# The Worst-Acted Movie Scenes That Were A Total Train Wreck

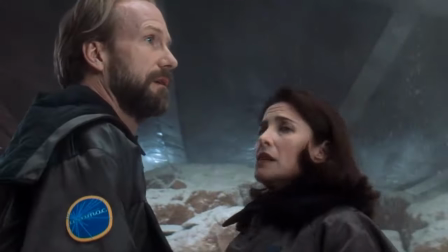738s
And then there's William Hurt,
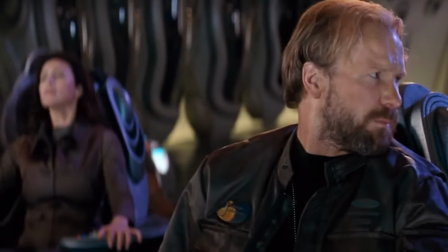739s
who can not sound less invested for an emotionally charged scene that calls for him to say goodbye to his wife before leaving to explore an uncharted planet, possibly never to return,
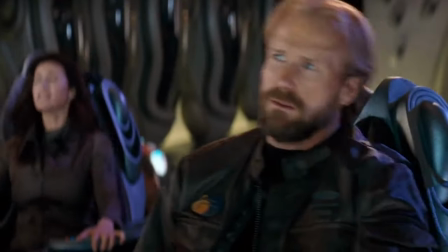748s
he sounds more robotic than the actual robot who plays a major role.
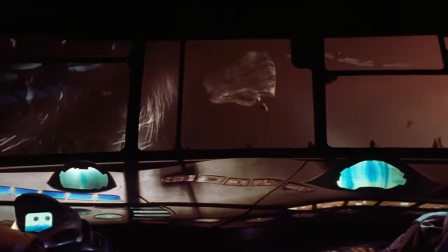752s
It doesn't help any that he doesn't even call her by name, adding to the impression that he really is a robot reading out lines of code.
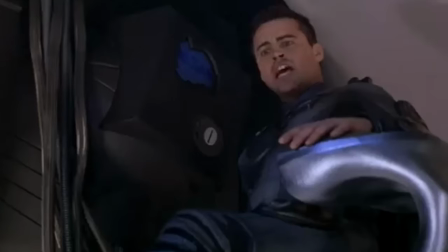760s
That perfect storm of bad writing and bad acting has caught the public imagination enough to resurface on the internet from time to time,
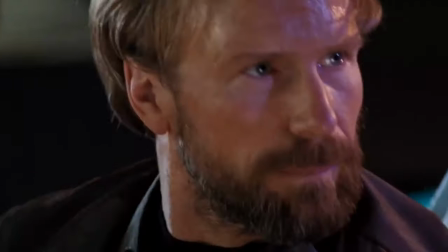767s
but it's worth watching Lost in Space all the way through to confirm that, yes, Hurt's whole performance is like that.
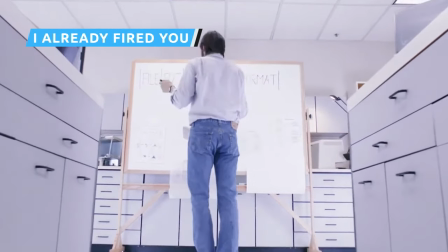774s
It was pretty surprising when Variety announced that Ashton Kutcher would be stepping in to play Steve
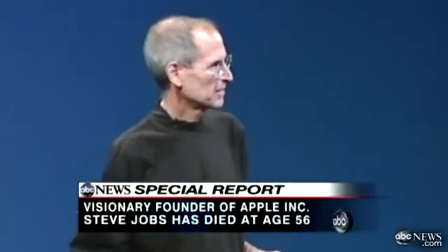779s
Jobs in an independently produced biopic centering on the tech titan who had passed away the year prior,
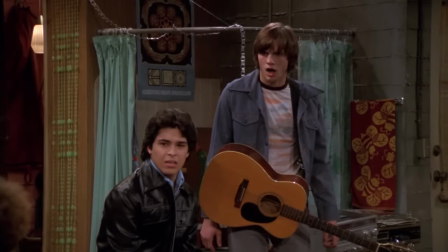785s
in 2011. Up until that point, Kutcher was best known for comedic work on shows like That 70s Show, and fronting the celebrity prank show Punk'd.
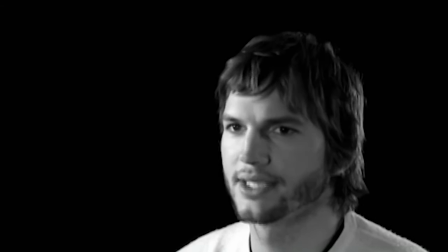793s
His bona fides weren't exactly the kind usually associated with the prestige biopic about a troubled,
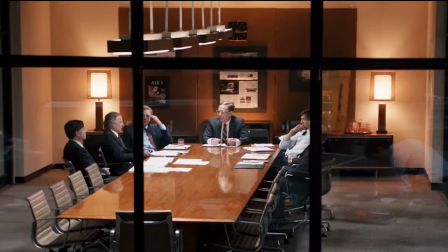799s
real-life figure, but it wouldn't be the first time a left-field casting choice worked out.
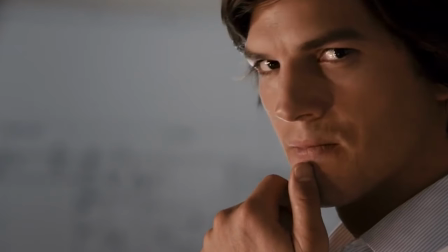803s
Unfortunately, Kutcher's performance in Jobs wasn't good enough to compensate for a script with terrible pacing and a proclivity towards juvenile comedy.
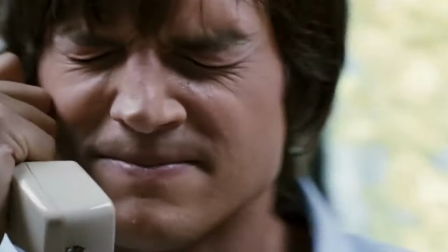812s
Watching Kutcher try to play Jobs' uncharming volatility in a scene where he gets into a fight
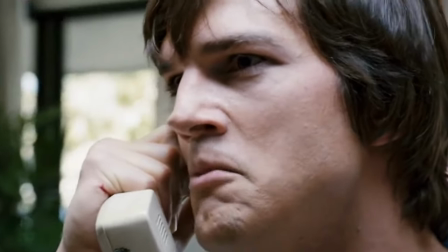817s
over his vision is like watching a Harlem Globetrotter attempt to jockey in the Kentucky Derby.
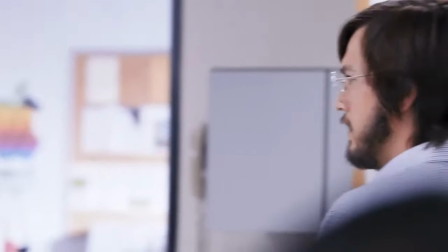822s
Throughout the scene, Kutcher seems like he's mere seconds away from breaking into laughter.
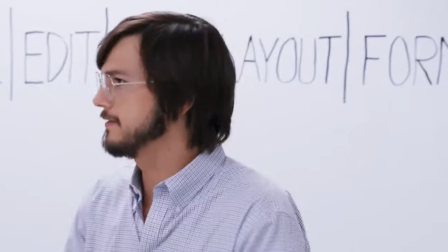826s
There are other parts of the movie where he plays Jobs with more effective nuance, but this scene almost feels like an SNL impression.
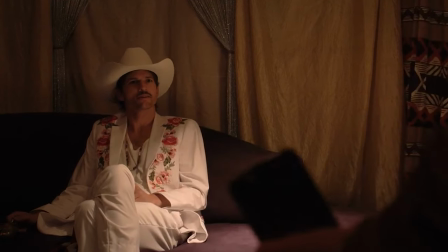835s
His dramatic performance in a more recent movie, Vengeance, was much better because it left him room to lean into his own brain of charisma,
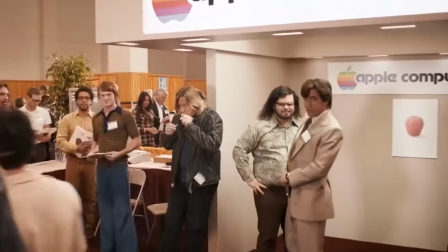842s
one in complete opposition to that of the real Steve Jobs. Kutcher's charisma is inherent and whimsical, while Jobs was notoriously begrudging and intimidating.
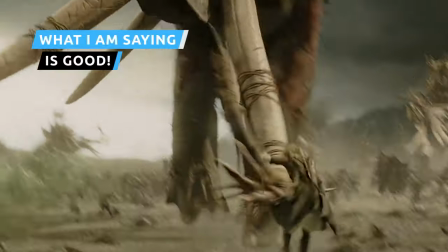852s
Financially speaking, there is perhaps no actor whose career got off to a better start than Orlando Bloom.
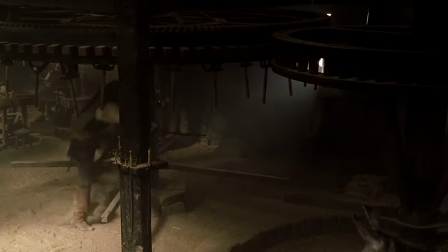857s
Between 2001 and 2005, he released three Lord of the Rings films, the same number of Pirates of the Caribbean films,
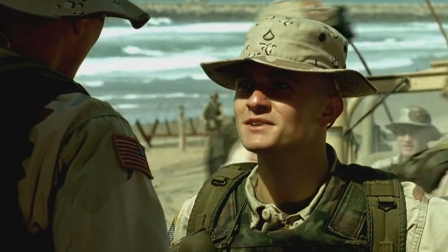864s
and also appeared in the blockbuster Black Hawk Down, all grossing well over $100 million domestically,
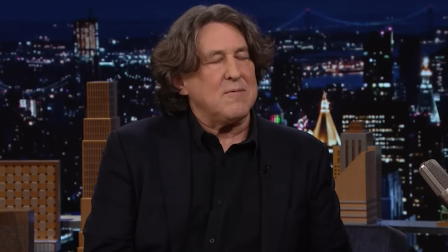870s
all making a cultural impact. Bloom then made the seemingly no-brainer decision to work with say-anything, Jerry Maguire,
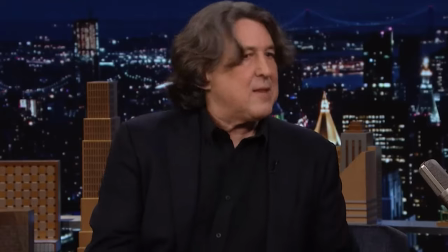877s
Almost Famous, Maestro, Cameron Crowe, on a dramedy called Elizabethtown.
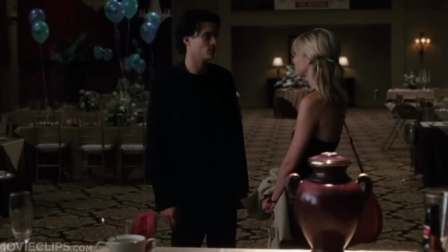881s
Everything went downhill from there. His performance in the movie isn't all bad, but in this particular scene with Kirsten Dunst,
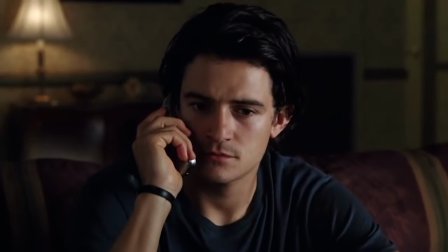888s
he sounds like someone who just recently learned English attempting to play a native English speaker.
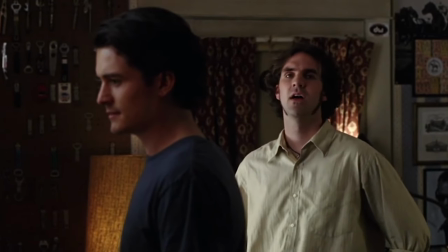893s
This is particularly sad because he is a native English speaker. He just has a British accent instead of a generic West Coast American one.
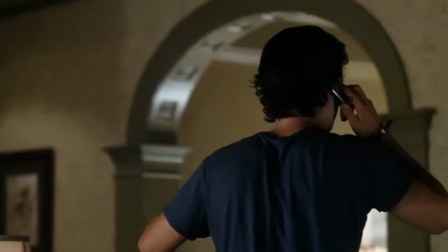901s
It's like he doesn't know how to use contractions or stress the correct syllables in many of the words he's using.
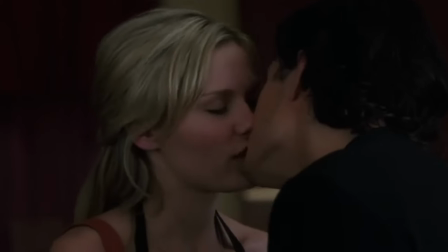906s
And it's easy to imagine that Dunst's confused look is more because of that than Bloom's character being so charming.
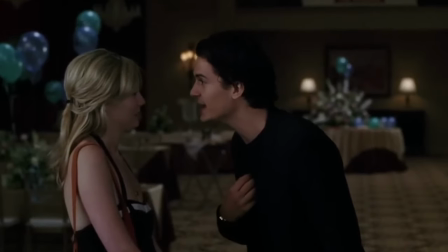912s What I am saying is good.
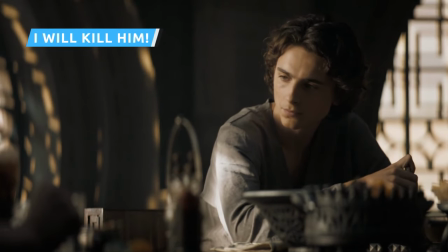914s
Before Timothee Chalamet and Denis Villeneuve decided to resurrect Dune, sci-fi author Frank Herbert's magnum opus,
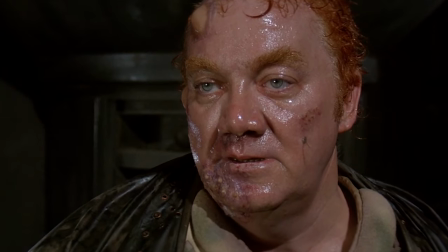921s
there was the David Lynch dud that came out in 1984 and co-starred Sting, the singer from the band The Police.
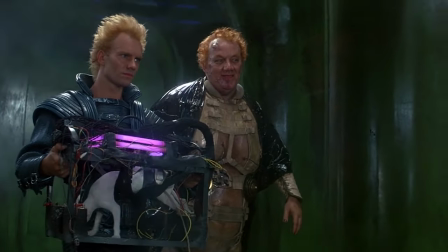928s
Unsurprisingly, Sting didn't do too much more acting following his role as Fade Ratha Harkonnen,
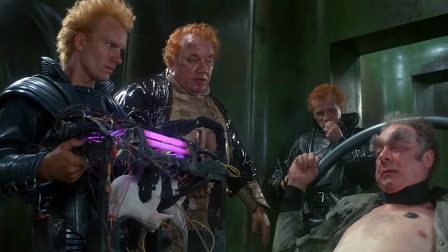933s
most likely because it's pretty difficult to take him seriously as a dangerous threat to Paul or any other characters in the film.
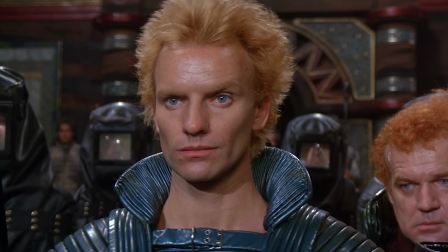940s
Fade is supposed to be an extraordinary warrior, perhaps the greatest alive, as well as cutthroat and particularly obsessed with eviscerating Paul Atreides.
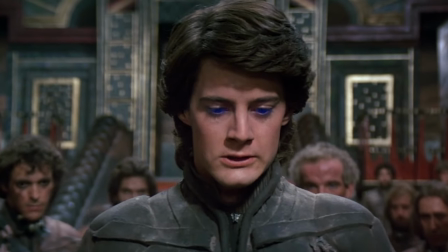948s
Sting goes very over the top in the scene leading up to his character's death, wherein Fade and Paul duel over the fate of Arrakis.
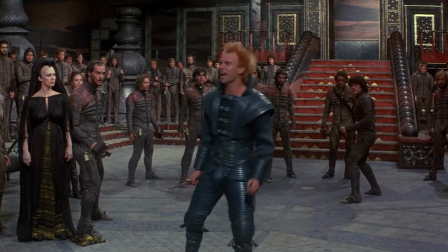955s I will kill him!
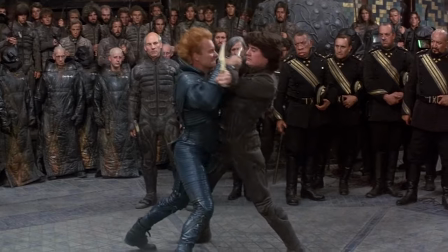959s
Fade is supposed to provide a destructively expressive counterpoint to Paul's composure and resignation in the scene, not supposed to be funny.
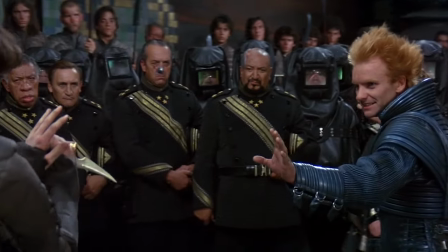966s
There are times when Sting himself seems to be unable to keep the corners of his mouth from turning up as he throws a tantrum,
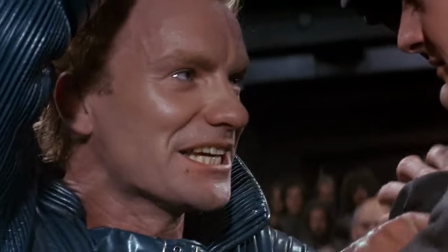972s
and tantrum is the word for it, despite the fact that Fade is supposed to be intensely terrifying.
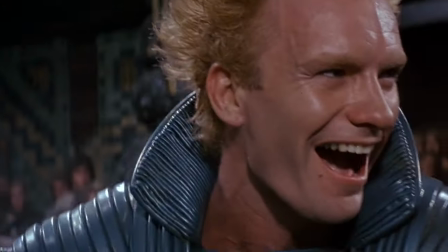978s
There should be some suspense as to whether Paul is going to win the duel, and because that can't come from the plot,
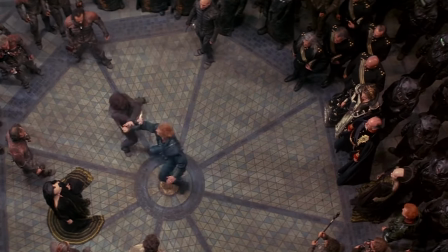983s
since the central protagonist in a saga like Dune doesn't usually die in a knife fight, it has to come from a believably vicious Fade.
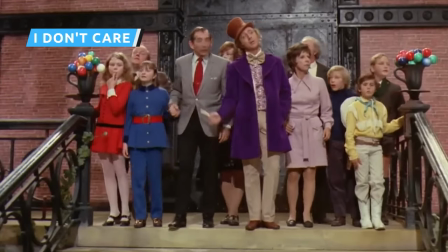991s
Gene Wilder's Willy Wonka in the 1971 classic Willy Wonka and the Chocolate Factory became iconic.
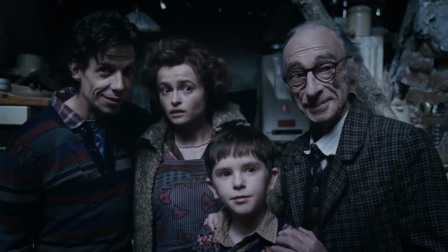997s
Johnny Depp didn't stand much of a chance in succeeding with his take on the same character in Charlie and the Chocolate Factory, regardless of the actual quality of his performance.
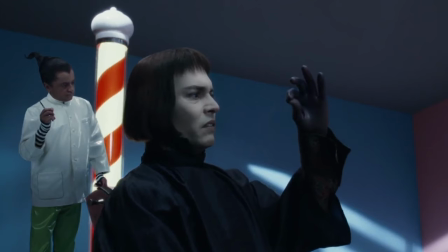1005s
But he made a lot of very strange acting choices panned by critics and audiences alike.
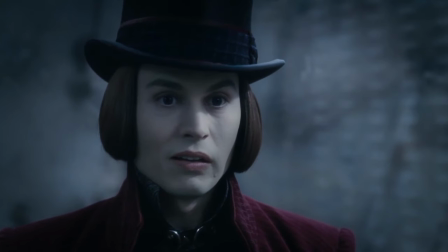1010s
It's possible he was trying to distinguish himself from Wilder, but there must be ways to do that outside of seeing how much you can disturb an audience before people start walking out.
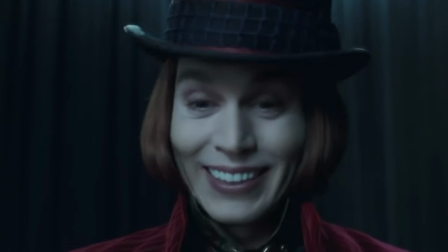1018s
In this scene, Wonka is bringing his golden ticket contest winners into the factory and becomes immediately wildly uneasy by the presence of multiple children.
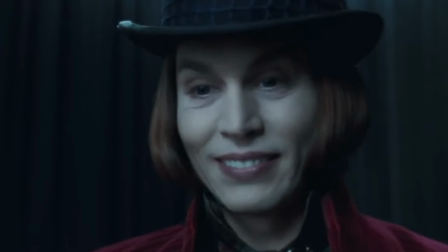1027s
Reminder, Wonka is a chocolate maker. Yes, he's supposed to be somewhat unfeeling towards the kids, but he's not supposed to forget how to function in front of them.
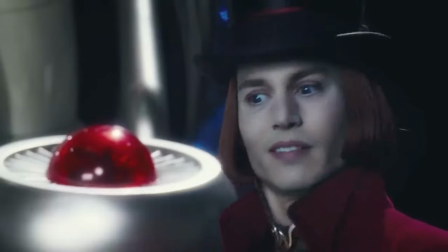1039s
Depp plays Wonka like someone who has lived their entire life in silence in a cardboard box and only emerged the prior Tuesday.
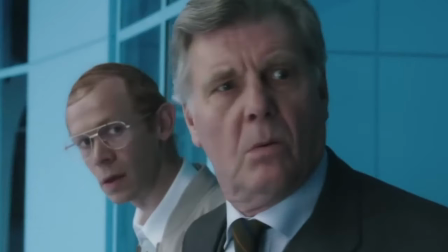1045s
A fair amount of this is informed by Tim Burton's bizarre script, but Depp's acting doesn't help.
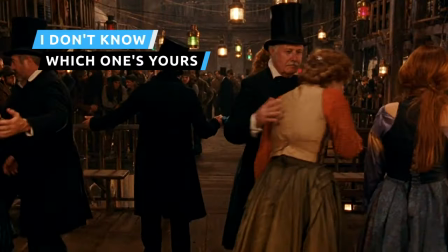1051s
Cameron Diaz was miscast in Gangs of New York. For one thing, she simply does not look like a young Irish immigrant from a Civil War era New York City.
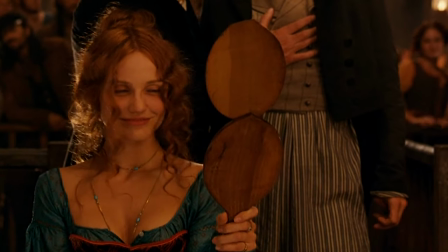1059s
Between her tan complexion and her unconvincing red-haired wig, she has a look fit for modern movies.
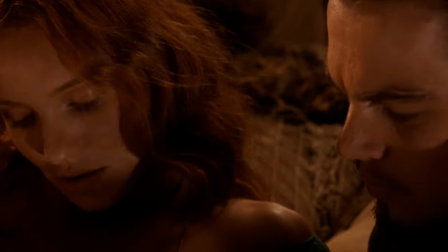1065s
More to the point, the biggest reason Diaz was miscast as Ginny is because she just couldn't do the part justice in such a dramatic prestige picture.
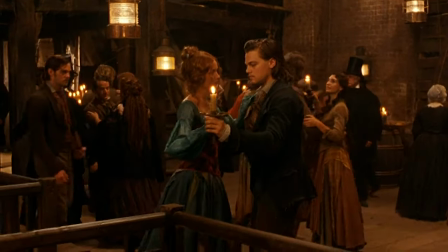1073s
In this scene, opposite Leonardo Leonardo DiCaprio, Diaz isn't able to convey Jenny's ferocity as a poor young woman attempting to make her way in a world stacked against her.
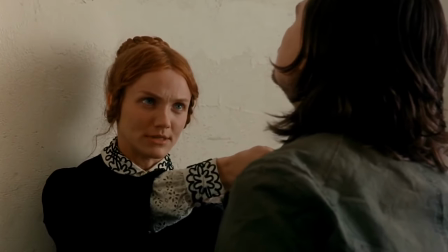1083s
DiCaprio and Diaz don't have very much on-screen chemistry, and their characters suffer for it.
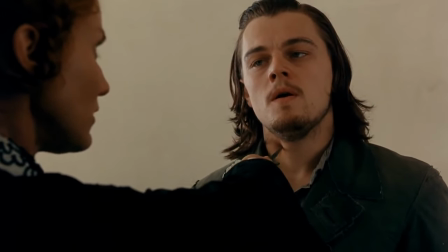1087s
Diaz fails to make Jenny convincing as a worthy adversary for DiCaprio's Amsterdam.
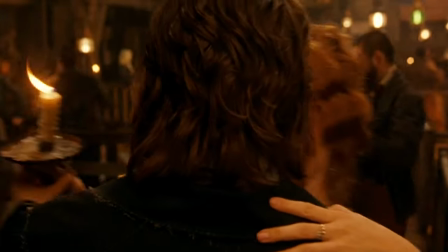1092s
She fails to convey anything other than the rote, half-heartedly antagonistic sass of a romantic lead in a rom-com about rivals who become lovers.
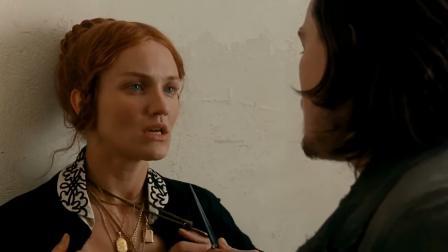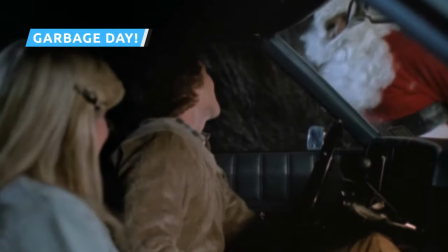1106s
Silent Night, Deadly Night Part 2 is only barely a movie.
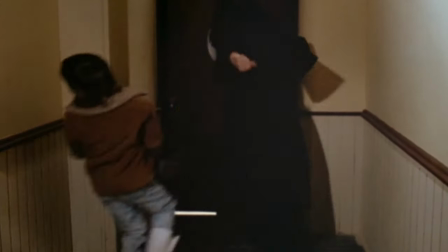1110s
About half of it is just recycled from the original Deadly Night, as narrated by a character who didn't actually witness any of it.
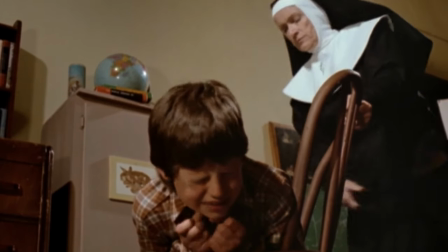1117s
So how did it become such an evergreen cult classic? Two words, Eric Freeman.
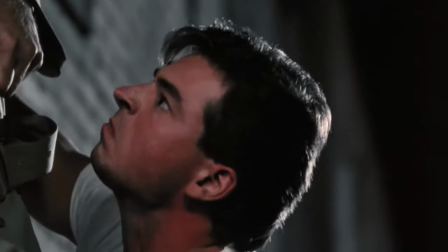1122s
Freeman's performance as Ricky, the younger brother of the original Santa Claus costume killer, is exquisitely awful.
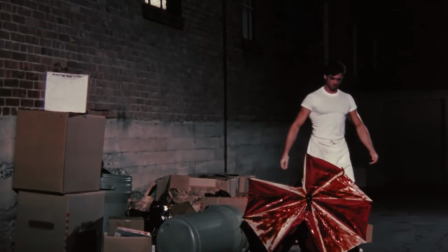1128s
Even the recycled footage is worth sitting through just to hear him narrate over, sinking his teeth into every word and dropping a sarcastic sneer in random places.
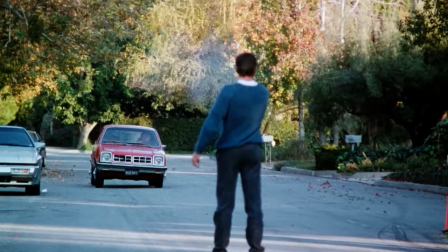1137s
And that's before he goes on a rampage of his own, cackling at his own apparently self-reloading gun.
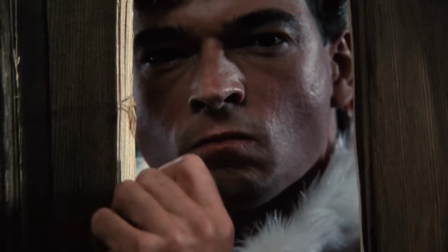1142s
The writers weren't up to the task of coming up with the snappy quip slasher fans demand,
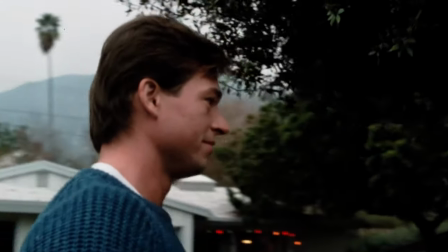1146s
and when Ricky takes aim at some poor slub taking his trash out, they can't think of anything better for him to say.
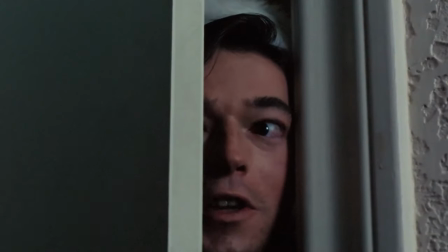1154s
Fortunately, Freeman makes the most of it, eye-popping and eyebrow-waggling his way to online memedom.
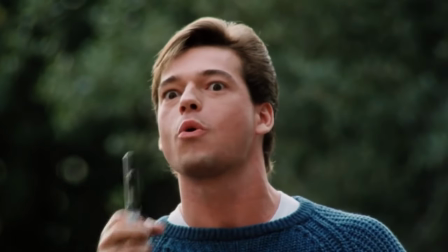1159s
It doesn't help that every other aspect of this scene is just as hysterically terrible,
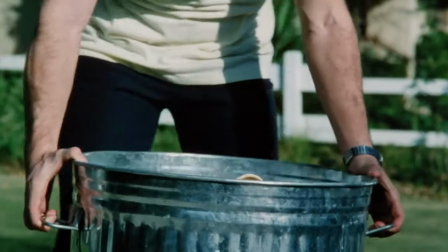1163s
with the editor cutting the scene to shred so we get an almost subliminal shot of the bullet going through the victim's back and then disappearing when we cut to a different angle.